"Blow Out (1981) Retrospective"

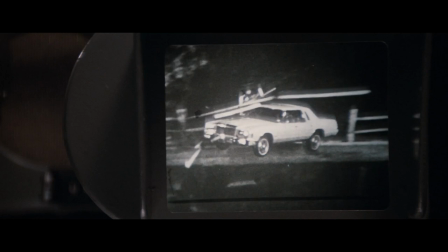4:17 There's also sweeping romantic theme music, but I like these bits best. what Pauline Kael called cop TV show music.
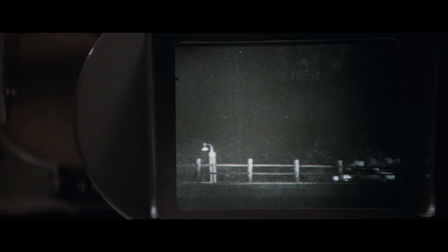4:24 I love the scenes of Travolta working with his analog equipment to uncover the secret. There's something pure and tangible about working with material by hand, cutting and gluing pieces of film together.
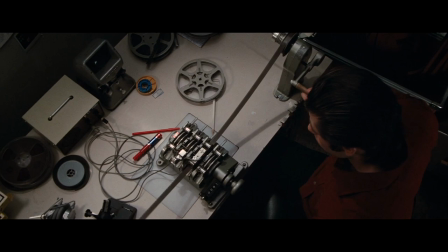4:33 All the B-roll is really well shot and intricate. I love editing. I'm working on my own little movie right now, and for sure I live in a blessed era,
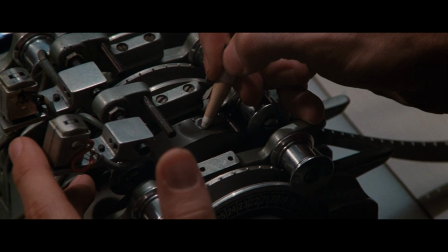4:41 as I've heard older filmmakers talk all the time about editing on their master tapes, not being able to afford duplicate prints to experiment on.
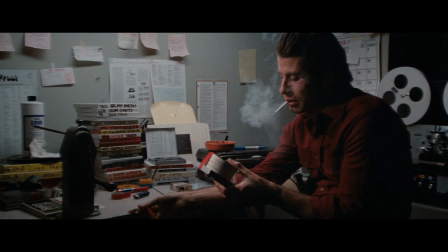4:48 They had to think very hard about what they wanted the cut to be, taking pains not to damage something so fragile as film as it spooled through their hands into a big machine.
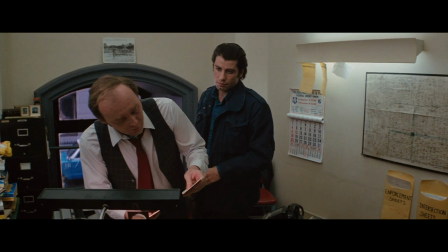4:57 I think the curiosity of the tangible film elements might add an extra layer of suspense to modern audiences.
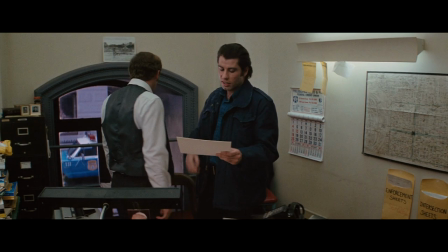5:03 Jack goes to the police with his footage and is met with, at best, suspicion and disbelief.
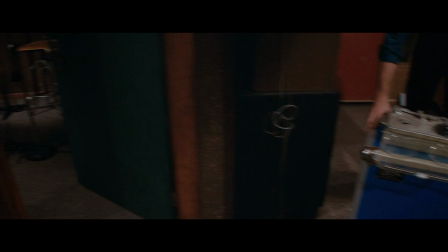5:08 It's very clear in all these photographs, the flash and the smoke. There'll be a lot of things. It don't mean nothing.
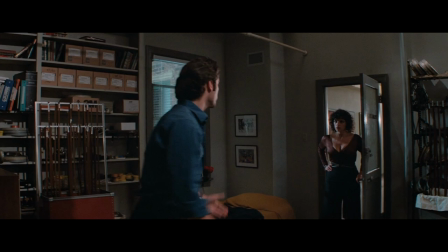5:13 When he returns to his work, he finds it in disarray.
Why don't you answer your phone?
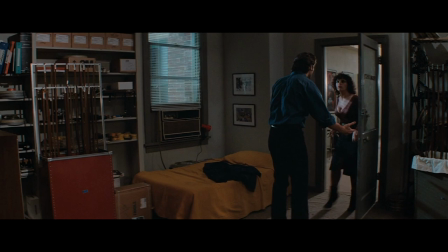5:18 It's the police. Who's been in here today? Some guy. He said he wanted a person to... Who? What guy? What guy? You don't think I like your tone of voice.
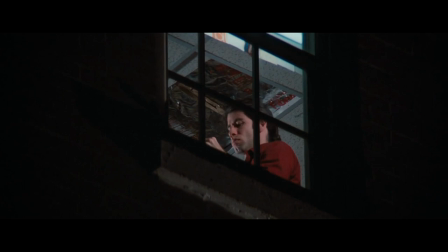5:27 This woman, like Jack, initially assumed that if an authority figure needed to see Jack's office, that he must have a good reason.
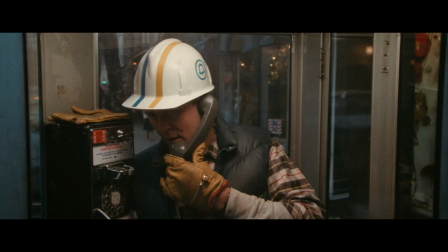5:34 So who is after Jack? And who wants the tapes erased? The sinister John Lithgow carries out the business of scrubbing the evidence.
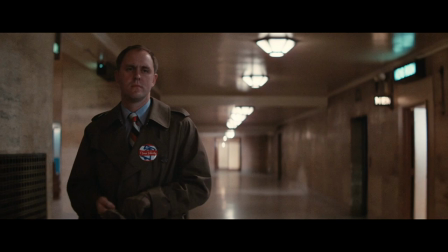5:41 Lithgow, an actor I first encountered as the good-natured and quirky alien father on the sitcom Third Rock from the Sun,
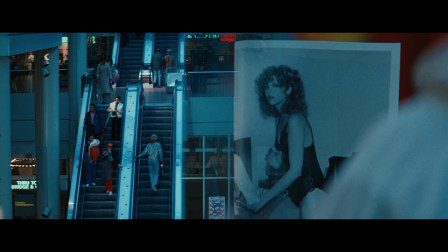5:47 turns in a great performance as the sadistic taskmaster of the conspirators.
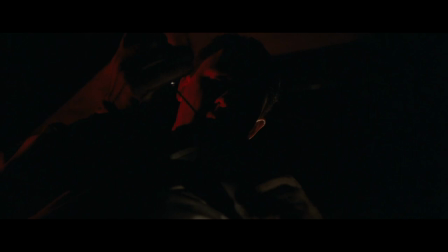5:51 He needs to kill Sally, the living witness, and he devises his own twisted rationale for how to do this and get away with it.
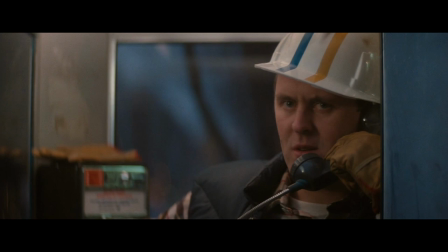5:58 I changed the tire, made it look like a blowout. I erased the sound guy's tape so everybody will think it's a crackpot.
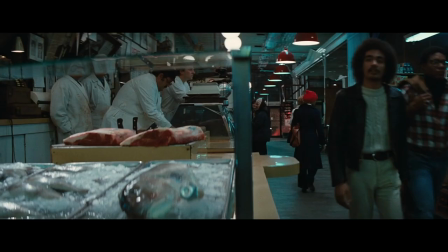6:04 Carps disappeared, but I'll find him. But that still leaves the girl. I've decided to terminate her and make it look like one of a series of sex killings in the area.
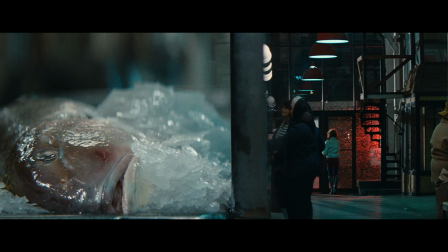6:13 It's usually this portion of the movie that divides its critics. I'm of the mind that Lithgow's murderous rampage does serve to inject the narrative with a sense of encroaching terror.
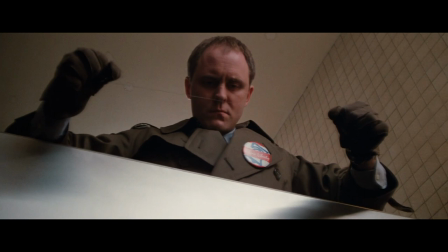6:21 He gives a face to the shadowy conspiracy, and his murders provide the movie with a series of suspenseful set pieces to break up the exposition.
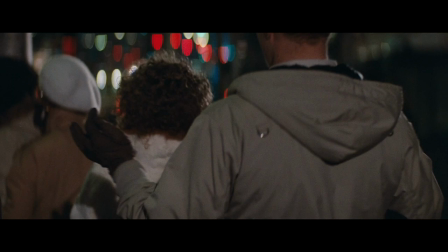6:28 Though others see it as a cheap way for De Palma to smuggle in his proclivity for tawdry sexual violence.
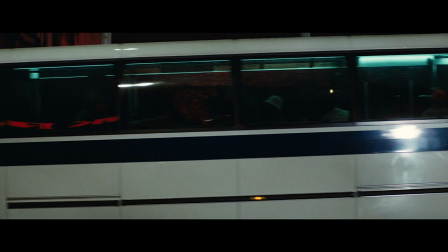6:33 Some argue that it feels tacked on, or that it doesn't fit the picture.
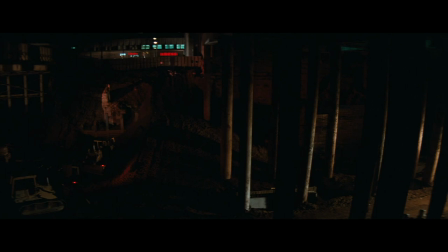6:37 I could agree, but these sequences definitely leave the viewer with a palpable feeling of danger and a longing not to see Sally befall a similar fate,
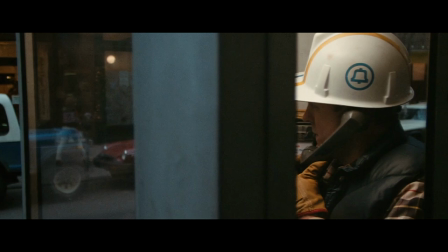6:45 which works well to add anticipation in the film's climax. I love this moment with Lithgow in the telephone booth, where he modulates his voice,
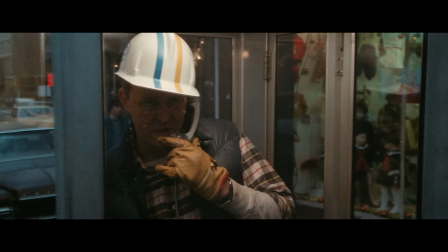6:52 adopting the persona of a typical sexually confused killer as a show for the police, while keeping his eyes and face steady,
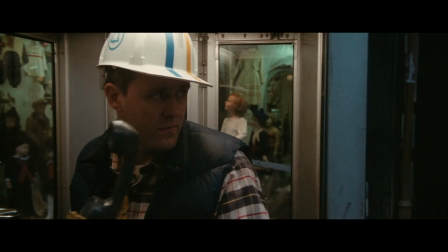6:59 controlled.
But don't listen to the birds, she made me do it. Okay, just tell me where you are.
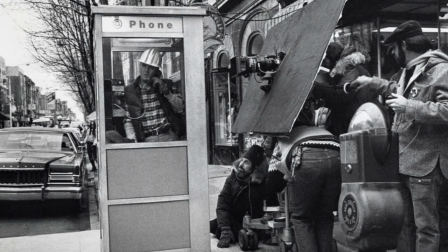7:07 I wonder how De Palma talked with Lithgow before this scene. What would you say to an actor to get that kind of chilling performance out of him?
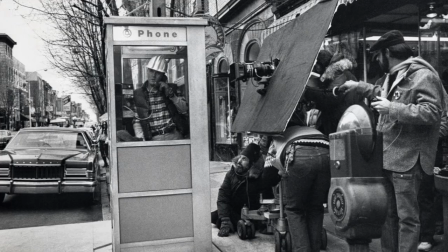7:14 Maybe it was Lithgow. Either way, it's brilliant. It illustrates multiple layers of scary.
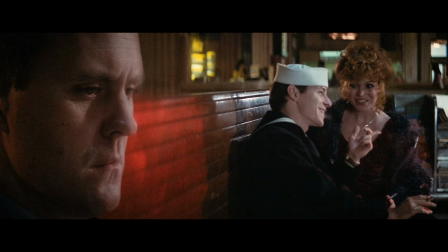7:18 That a killer would be self-aware enough to know the tired tropes and motivations of a sex-crazed murderer and still carry them out.
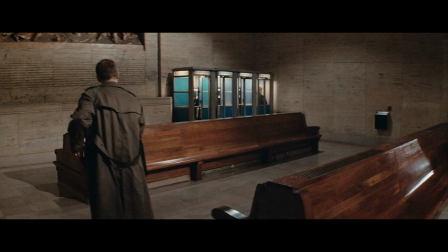7:26 It's almost more sadistic and scary that he's committing these crimes not out of passion, but bureaucratically,
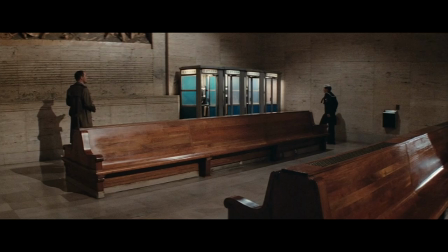7:33 like many murders of civilians by 20th century governments. summarily, as a means to an end.
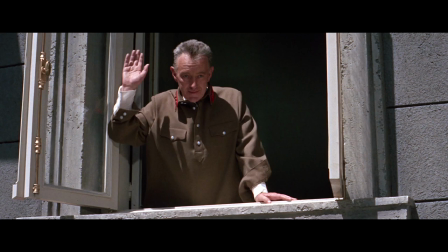7:39 It reminds me a lot of Dr. Zhivago, the ending scene where Alec Guinness laments the unknown fate of Lara.
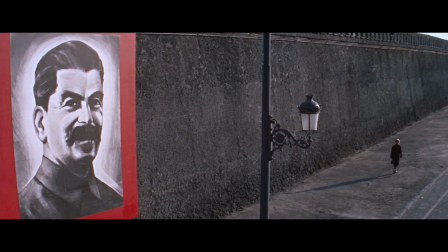7:45 One day she went away and didn't come back. She died or vanished somewhere in one of the labor camps,
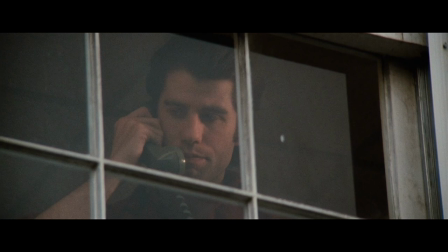7:52 a nameless number on a list that was afterwards mislaid.
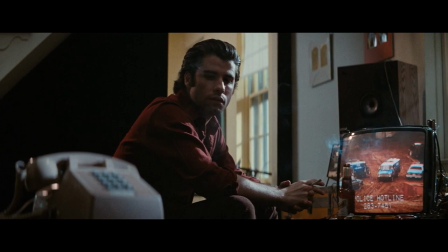7:58 Blowout is a movie about the vain attempt to expose truth, and in that way it is also a movie about trying and failing to exercise control, whether that be societally or personally.
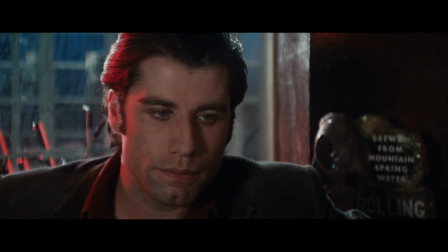8:08 Travolta's character of Terry is extra motivated to expose the murder plot, not because he's simply a curious citizen,
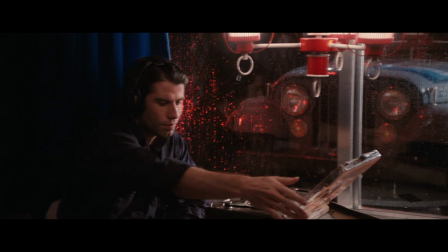8:13 fate having foisted the truth upon him, but because he's trying to make amends for past failures. He's trying to reconstitute control over his life.